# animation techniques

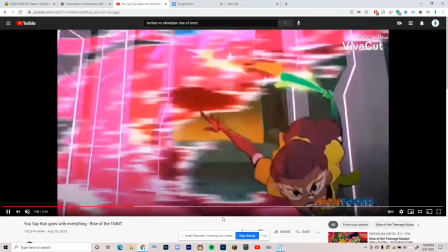(12:34)
Makes for a really dynamic scene where the speed of the projectile
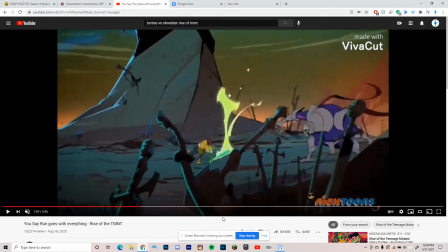(12:41)
is taken advantage using as few frames as possible.
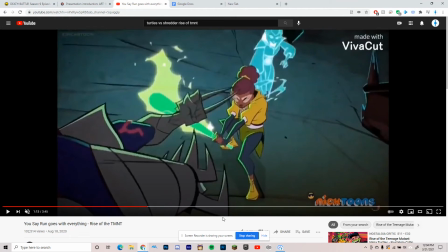(12:49)
And the scene following this, we also get an excellent use of camera work with staging for a unique shot.
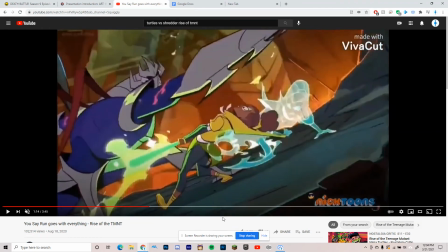(12:58)
We see Shredder slicing at April for her to lean back, and the camera leans back with her.
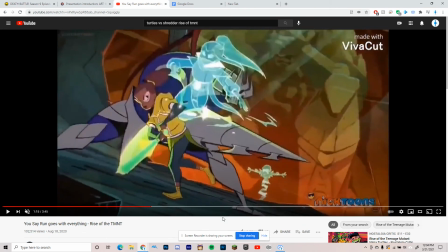(13:06)
And as she stands back up, the camera leans forward
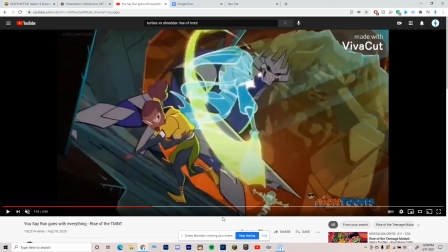(13:14)
as she bends forward as well, tossing the bat to the girl behind her who swings it herself.
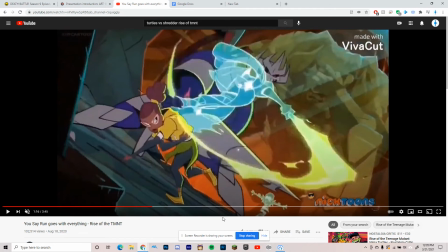(13:24)
Who swings it herself into Shredder.
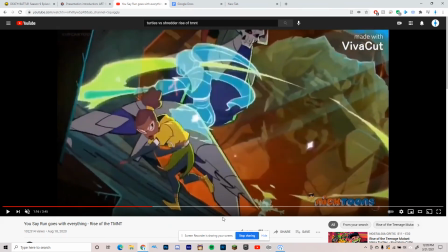(13:29)
Shredder misses the first time. There's going into timing again.
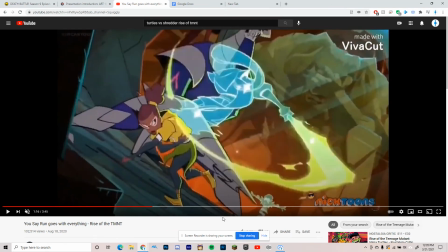(13:38)
There's a few frames for the build up and 0 frames against this massive arc, showing the speed.
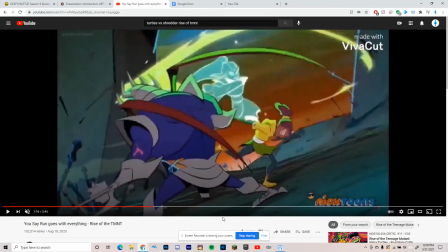(13:47)
Then when it comes to the next shot, the camera works in sync with Shredder.
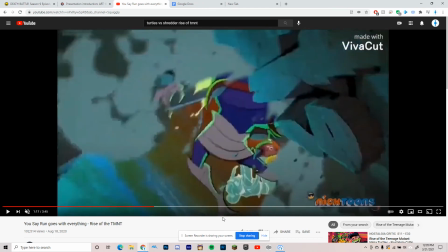(13:54)
As he's being hit, he falls into the ground head first, where we flip over with him,
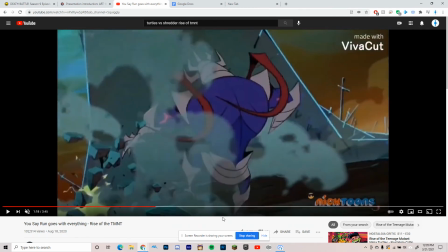(14:02)
making for again another really dynamic shot.
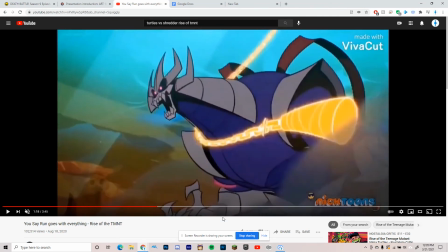(14:09)
And then we go back to timing with Michelangelo here.
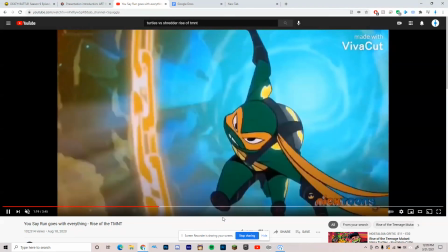(14:13)
We're seeing him wrap up Shredder with a bunch of chains.
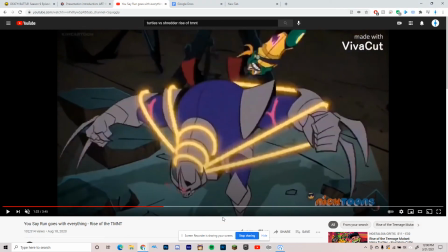(14:19)
It may look like Shredder's struggling a lot, but that's the trick of the camera.
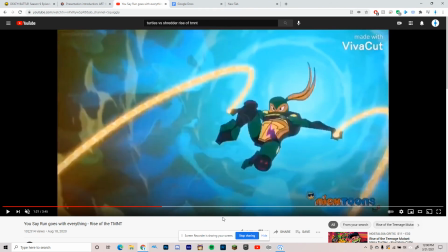(14:25)
He's only got a few frames where he's actually struggling. Let's take a look at that.
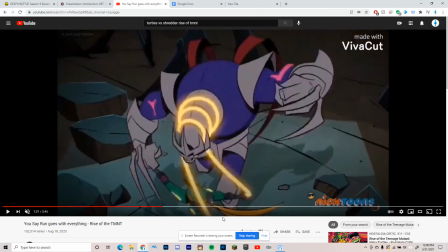(14:32)
As Mikey slips under him, he moves his arms out a little bit with very few motion.
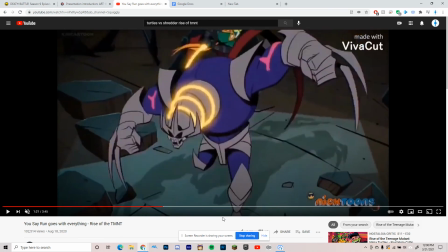(14:40)
Meanwhile, Mikey's covering a long distance in the same amount of time to show just how fast he's going. And as he circles around his arm, there are very few frames.
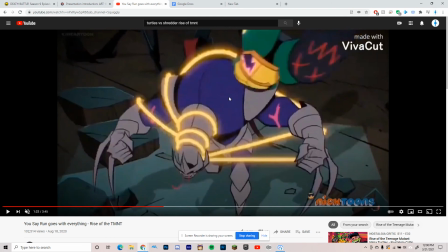(14:57)
very few frames between distance. Meanwhile, Shredder's covering a short distance with the same amount of frames to give it
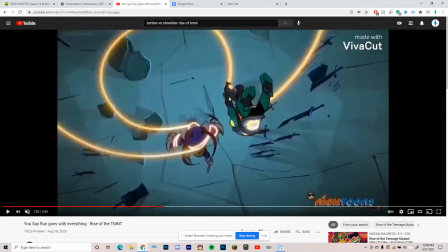(15:06)
to give the viewer a sense of how fast Mikey is versus how slow, relatively speaking, the Shredder is.
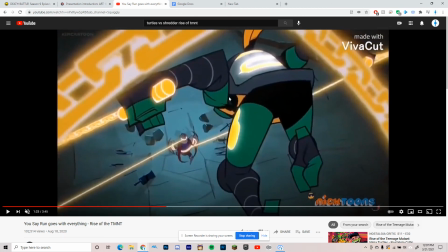(15:17)
Also get anticipation and delay where Mikey float anticipate.
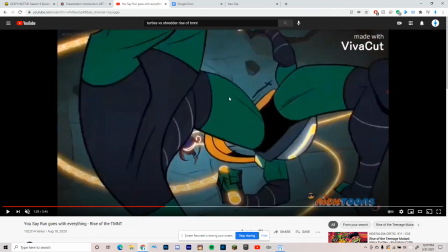(15:23)
We also get anticipation
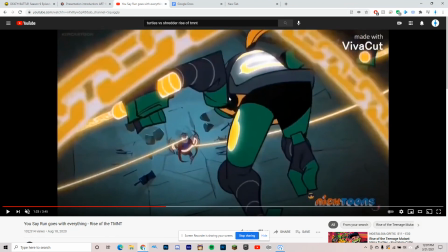(15:27)
and build up to where Mikey pulls on these chains at the beginning,
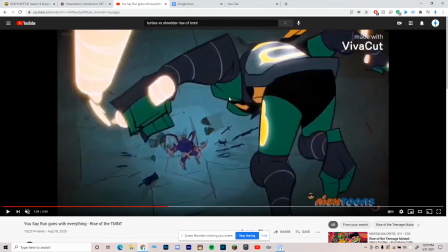(15:33)
but then it takes a moment only for them all to pull at the same time against the Shredder.
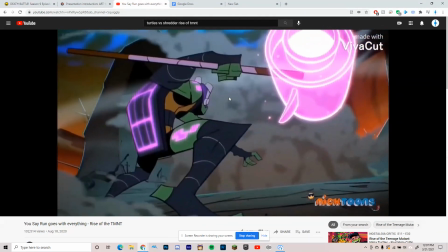(15:45)
The rest of this scene is very cool, but I believe I have already covered
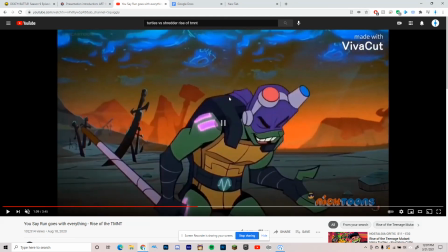(15:54)
all 10 parts that can be explained in this scene alone. Uh, Hope you enjoyed this, and I hope you go to find this show yourself.
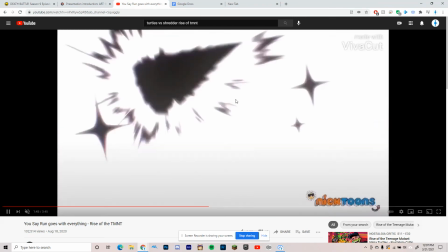(16:09)
It's really cool, and I'm just gonna leave you to this scene real quick.
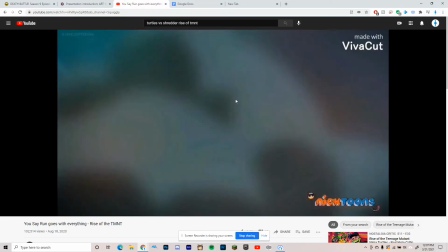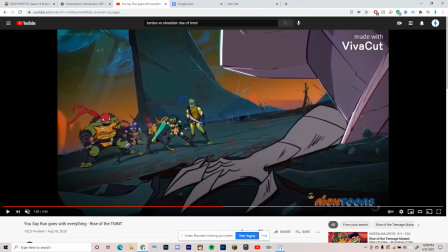(16:21)
And there we go. So, hope you enjoyed, and hope I was clear enough.